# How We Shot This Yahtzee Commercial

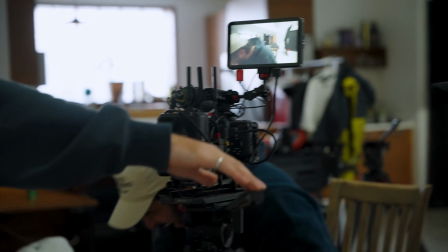(4:12)
As this was a pretty easy one, I shot this commercial as it would be edited as I was dealing with just one scene. I didn't light anything, we just had a bunch of lights out from a previous shoot that we were doing, and it tells a little bit more of a story as well as does some world building because we are in a studio.
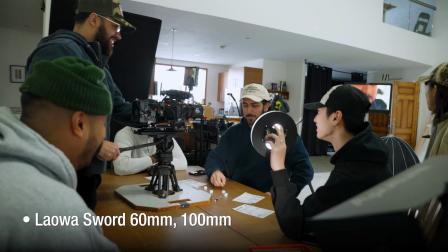(4:27)
I started off with the macro shots of the 2 players saying their lines. I got multiple options just to be flexible in post.
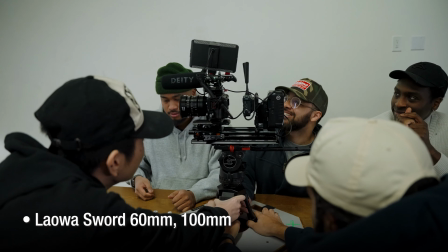(4:33)
I then moved the camera to the center of the table and shot coverage of each of the players as well as some whips to drive the story forward.
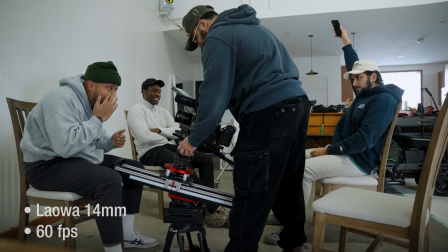(4:39)
And then we moved on to a series of shots that I was really looking looking forward to. With the slider contraption set up, we shot each player with unique interactions with the camera.
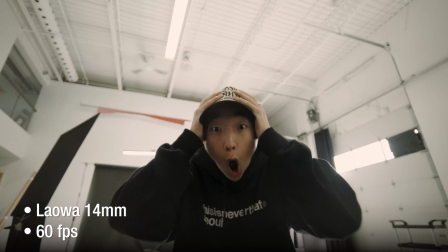(4:48)
With the use of the 14mm, the camera movement, and shooting at 60 frames per second sold the effect really well. This is the point of the production that I really enjoy because filmmaking is inherently collaborative.
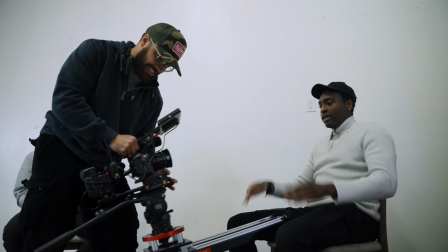(4:59)
A lot of people have good and different ideas that might stray from the original creative that you're doing, but if it adds to the piece and tells the story better, why not?
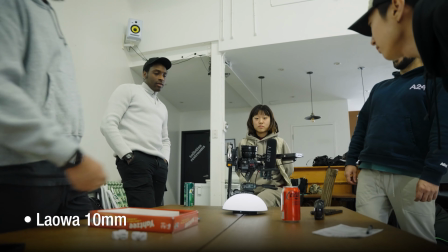(5:07)
The next thing that we did is use the 10mm to get the reaction shot of everyone looking at the dice.
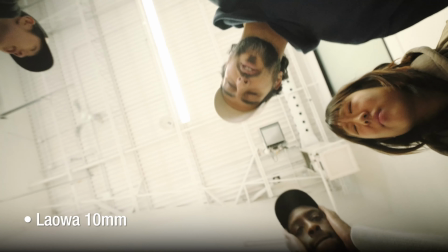(5:13)
This is a crazy focal length that I'm really excited to try out in some future commercial productions. After that, I moved to the start and final wide just because it was going upstairs and we could just shoot these things at the same time.
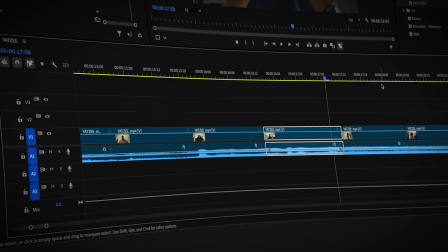(5:25)
This was an easy one to put together as it was a commercial with a clear-cut story.
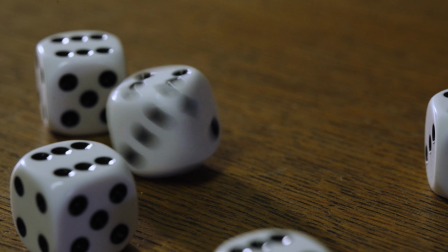(5:29)
The only thing that I really had to do was shoot some additional inserts of the dice rolling at 250 frames per second on the FX3 and record audio of everyone screaming into a Zoom recorder.
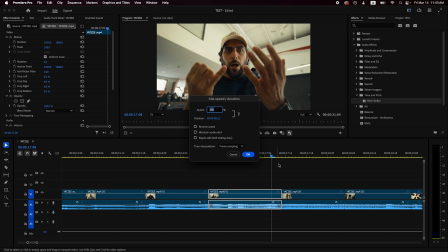(5:39)
This was used for the dramatic dice rolling sequence. I just used the recorded audio, slowed it down, and used a pitch shifter to change it up so everything felt different. And just because of how well this was planned, those were the only really extra things that I had to do. The biggest thing I learned from this production is really testing things before you're out in the real world.
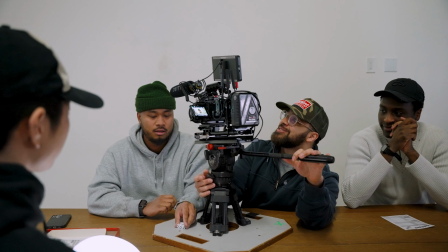(6:03)
These lenses are super compact relative to the predecessor of the 12mm that came out,
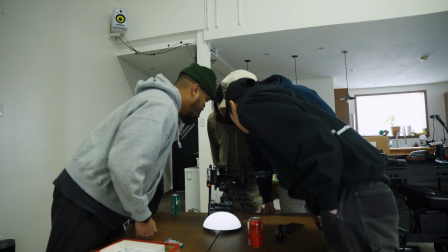(6:08)
and they make it really easy to get specialty shots that I'm really excited for. With a native E-mount, I can attach these lenses to my Sony FX3 and then I can attach that to really anything. I can make a snorri shot of an object going through a space with a 10mm, 12 or 14mm.
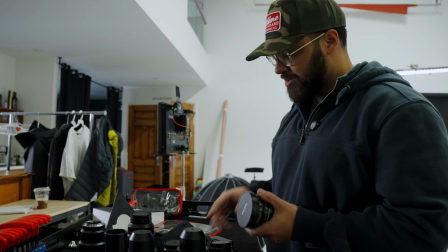(6:24)
So these are going to be an essential tool in my toolkit. And because I already tried them out, I already know which lenses are really appropriate for different scenarios.
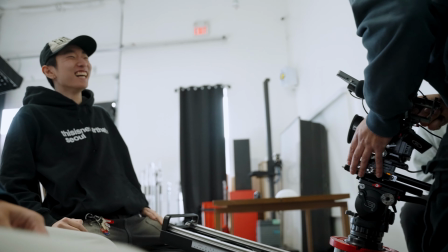(6:32)
For example, if we talk about the dolly shots going to each of the characters, the 10mm and 12mm would be a little too much,
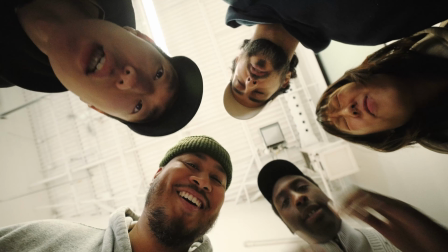(6:38)
and that's why I went with the 14 because it shows off the face slightly better. And then getting an overlooking shot where I'm looking for so much information and detail into that scene, 10mm worked perfectly.
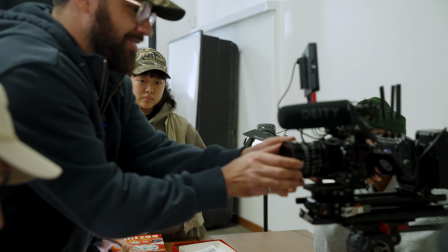(6:48)
And I'm really excited to try out these lenses in different scenarios, but it was really important to try them out in a controlled setting where I could get comfortable and know exactly when to use them when it really counts.